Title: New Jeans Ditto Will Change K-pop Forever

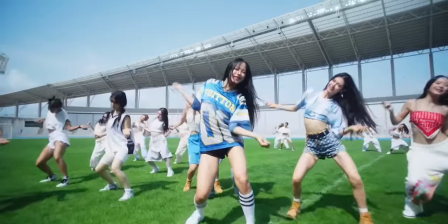0s
I'm gonna say it. I think new jeans has the potential to be the next biggest group in kpop.
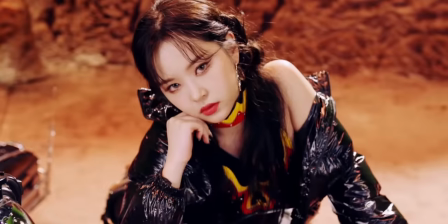5s
They are a new movement of Gen Z nostalgia They don't let unattainable beauty shots get in the way of telling an authentic realistic story.
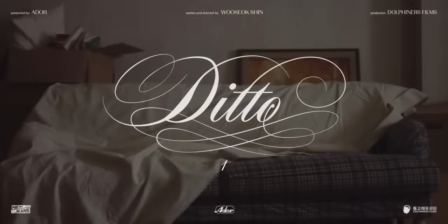12s
Hi I'm Jordan a pro music video editor. Let's break down ditto's a and b sides from a filmmaking and storytelling perspective
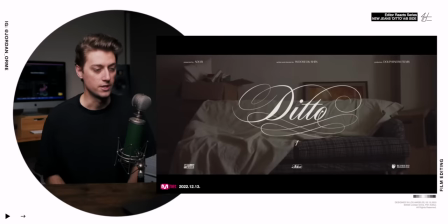20s
Ooh, directed by Usok Shin Let's go
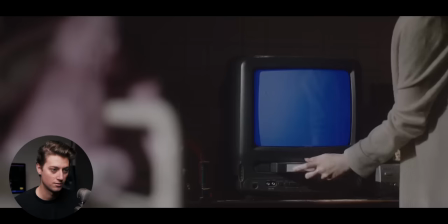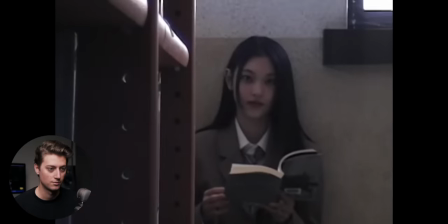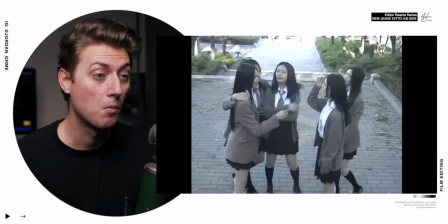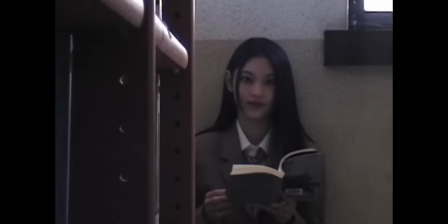44s
Contrast creates focus. Let me tell you the way they just lull you to sleep and then Smack you in the face. That's fantastic editing. I'm saving the most mind-blowing stuff to the end of this video Where we're gonna fully break down the meaning behind these music videos
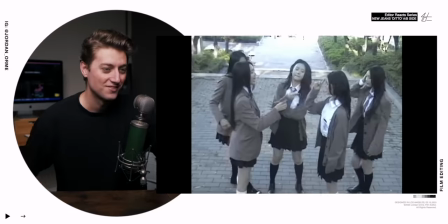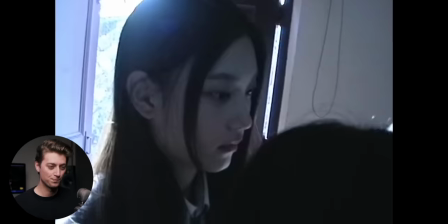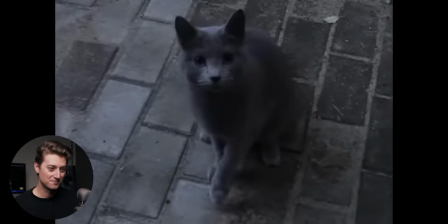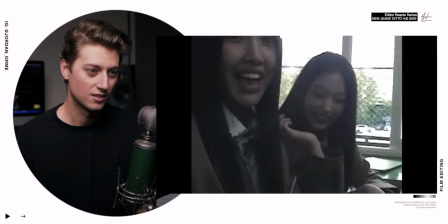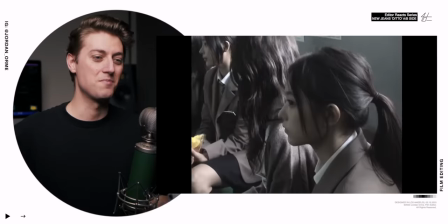80s
This music
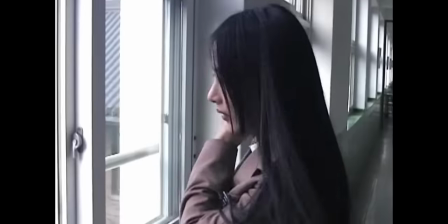83s
Something about this just feels like a super artsy film the music just the way it creeps in It's so nostalgic
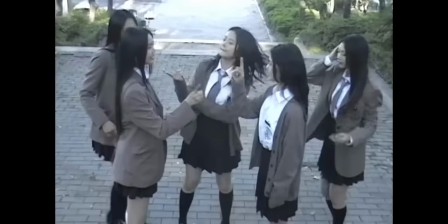89s
and like I'm already feeling emotional and I feel like I'm just seeing random clips But the clips feel so authentic so real life. It's nothing I've ever seen before in kpop
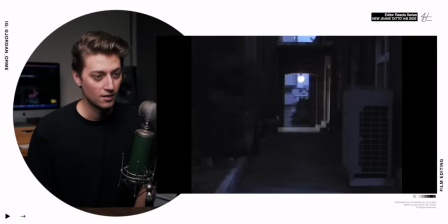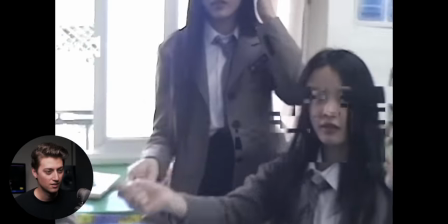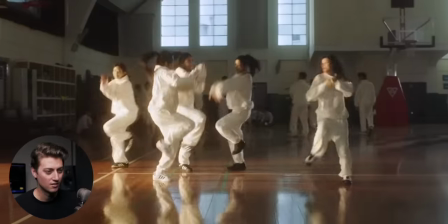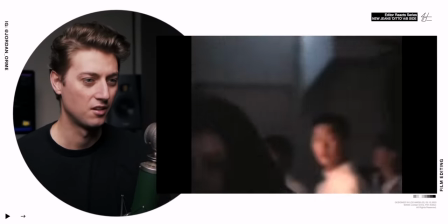Did you see how the music right there in that section cut out? You're having like this little fun, jiggy little dance. And then right when the music changes, right when the sound changes, that tells the audience, guys, pay attention.
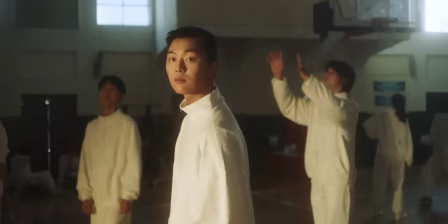138s
This is what's really important. And we see we've got a little interest.
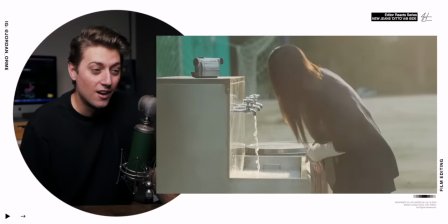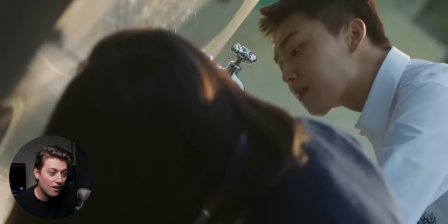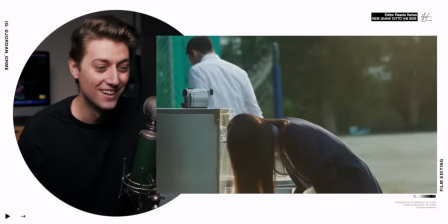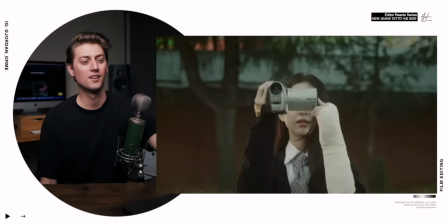There is so much to talk about already. This is nuts. One thing I want to note that is going to come back later at the end of this video is the fact that we haven't seen our main character's face.
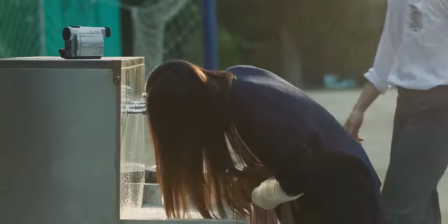173s
Our main character's name is Bun-Hee-Soo and we haven't seen her face like at all except for we have one eye shot And the one thing I also want to talk about in
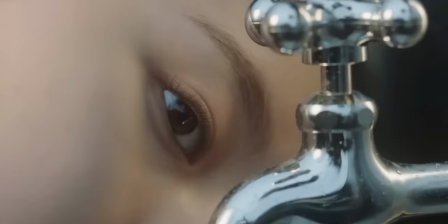180s
that section is that the editing is very non-realistic The images are cut very sporadically in time and there
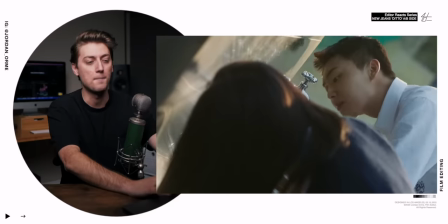187s
is no continuity whatsoever And that makes it feel a little bit more like a memory, you know memories don't always make sense It feels very dreamlike
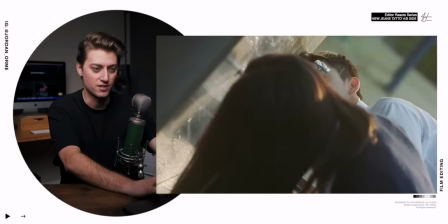196s
Like this moment's real but then he's all of a sudden walking away and then she's like he's back and then he's standing up Literally memories are part
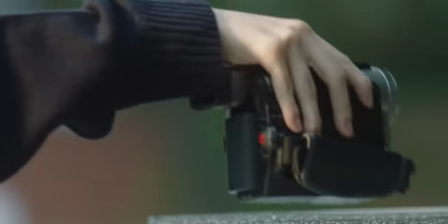204s
of the lyrics and that's why it was chosen to be edited in that way So it's like it's all in her head, which is something that's also gonna come back later
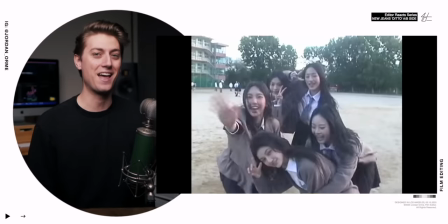214s
And the editing created that, it's so cool that you can do that
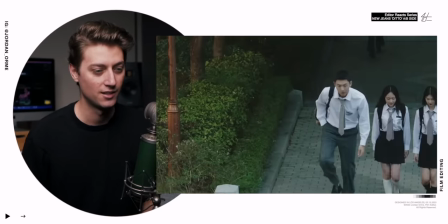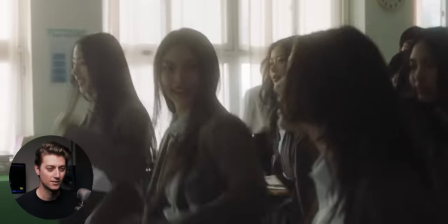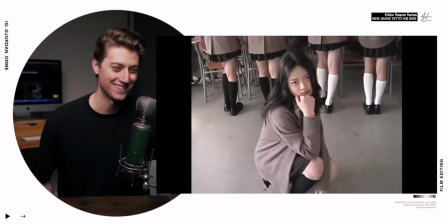230s
They're just hitting it at the top of the class Oh, that's funny.
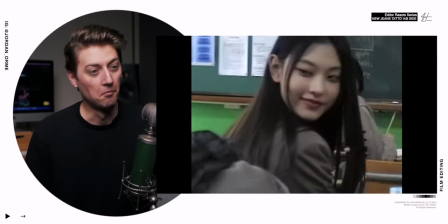What does it say? Bang, honey, you eating bread? That's what the subtitle said. I can't read Korean.